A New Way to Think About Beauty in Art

This image from the TV show Arcane is amazing. There's geometry that supports this idea of perspective. All the perspective lines are going off into space, and then the light, the fog, the atmospheric perspective here. The fog in the air actually gives you perspective that gives you depth. And it makes this very easy to read, to go, I know where I need to look because whoosh, everything goes to right there where those characters are.
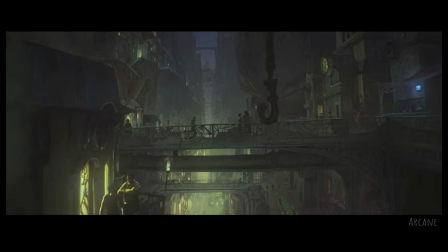Here's another example from Arcane of just really good depth. You know, the fog and the lights in the background really, you know, I can tell that this, because it's darker in the foreground, and then, you know, different levels of black as you go back, you know, the closest to camera has the least amount of atmosphere. So the darkest darks will be in the foreground.
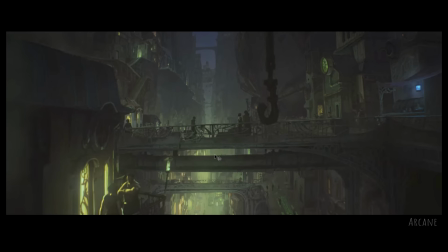And then as the atmosphere goes, the levels of the blackest blacks disappear and turn more towards the color of the lights themselves. Atmospheric perspective is an amazing thing. In fact, once you start learning these things, you'll realize how heavy of a tool this is to see the light. And it's very interesting to me because it's like, it's almost ridiculous. You know, like these tools are used so much and yet people are unconscious to it. We just go, oh, it's just so beautiful. And like, wow, yeah, because they always put fog into these scenes. So even in a scene like this that's a lot closer, there's, you know, the dark in the foreground, and then there's a little bit of fog here that helps separate that character from the background and tells my eye, you know, the contrast is right here. Look at this character. And then there's good depth because of all of these lighting tools. So the atmosphere in the background just says, don't pay attention to me. I'm really far away. I can understand all of this information because of the use of light.
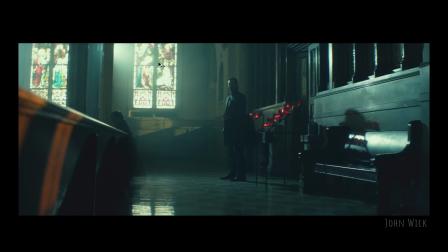At first glance, this image is like, well, all the light's coming from these big windows back here. And, you know, there's soft light in the area. Again, it's filled with atmosphere as if a whole bunch of people are, you know, smoking in the room or something. You know, what's going on in here? I guess it's all the candles. The candles will make the slight smoke into the air.
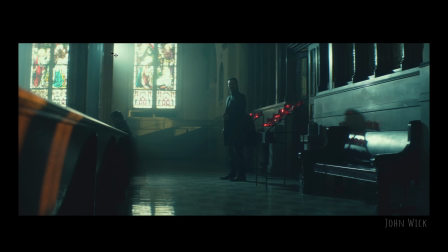But if you really look at it, if you slow down and look at it, this light source isn't coming from the window. It's coming from something right behind this pillar. They have a light source, a cinema light that is put up on a C-stand, shining into the scene that is giving this depth and giving the shape onto the face.
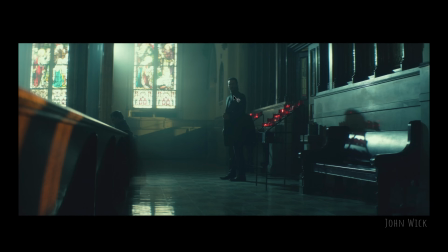I can see the form of the main character here, the contrast. I can really see it very clearly.
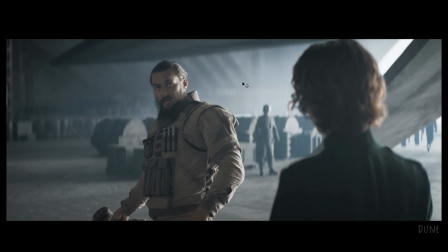You know, even in simple scenes, you know, the level of just a little bit of haze in the air lets me see depth.
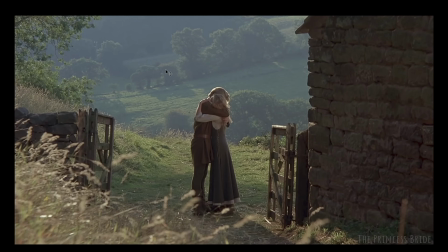I can see these hills far away. I understand the world instantly from this one image. The characters also really kind of like pop off the background because the contrast here, they're darker than the background because of that depth. I can really see them. Which brings me to my next point, which is separation. Separation is the idea of, can you take these shapes and these forms and pull them apart so I can understand them as easy as possible?
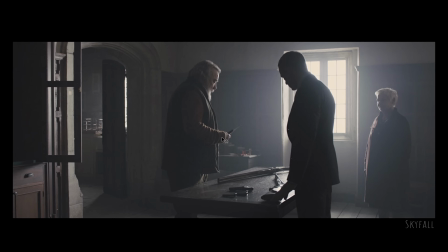It's almost ridiculous when you think about the amount of haze that is put into the air. Every set that I've been on, fill it with some level of smoke, and what that does, or haze, really, it's just little particulates in the air because it makes for good separation.
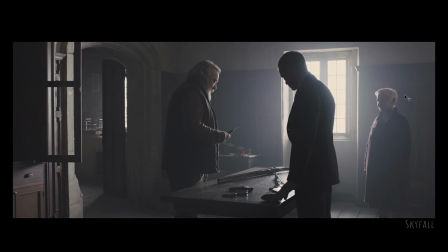I can see this character shape separate from this character shape, separate from this character shape. The light, that one light source that was put into this room really helps me understand who they are. The fog in the room makes it where these details in the background are not important,
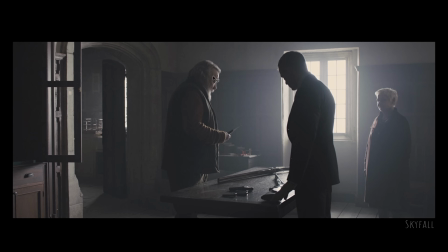and then they hit the face in such a way that I get the good shaping and that rim light that kind of lights each of these characters.
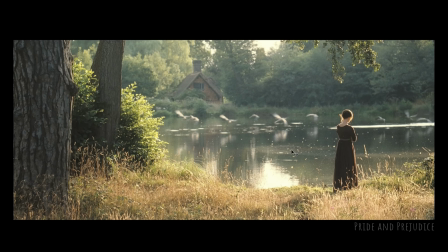Instantly, I know what I'm looking at. Here's a beautiful shot from Pride and Prejudice. Why is this beautiful? Because there's good depth. There's a good framing to this. The lighting is very easy to understand, and the characters are backlit. This idea of backlighting is a powerful thing.
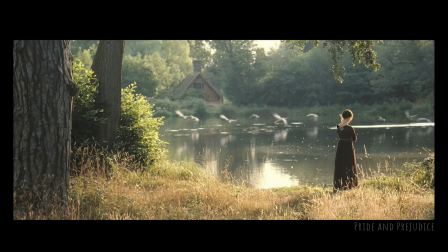So the light kind of comes from behind like a rim light, and so it just separates the character so easily from the background, and there's enough haze in the air from the background that I can read this instantly. So backlighting is a powerful tool to be able to make separation.
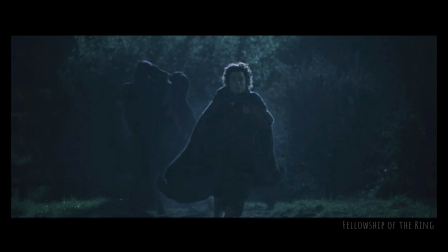And it's very interesting. It's so used that we can break the idea of continuity.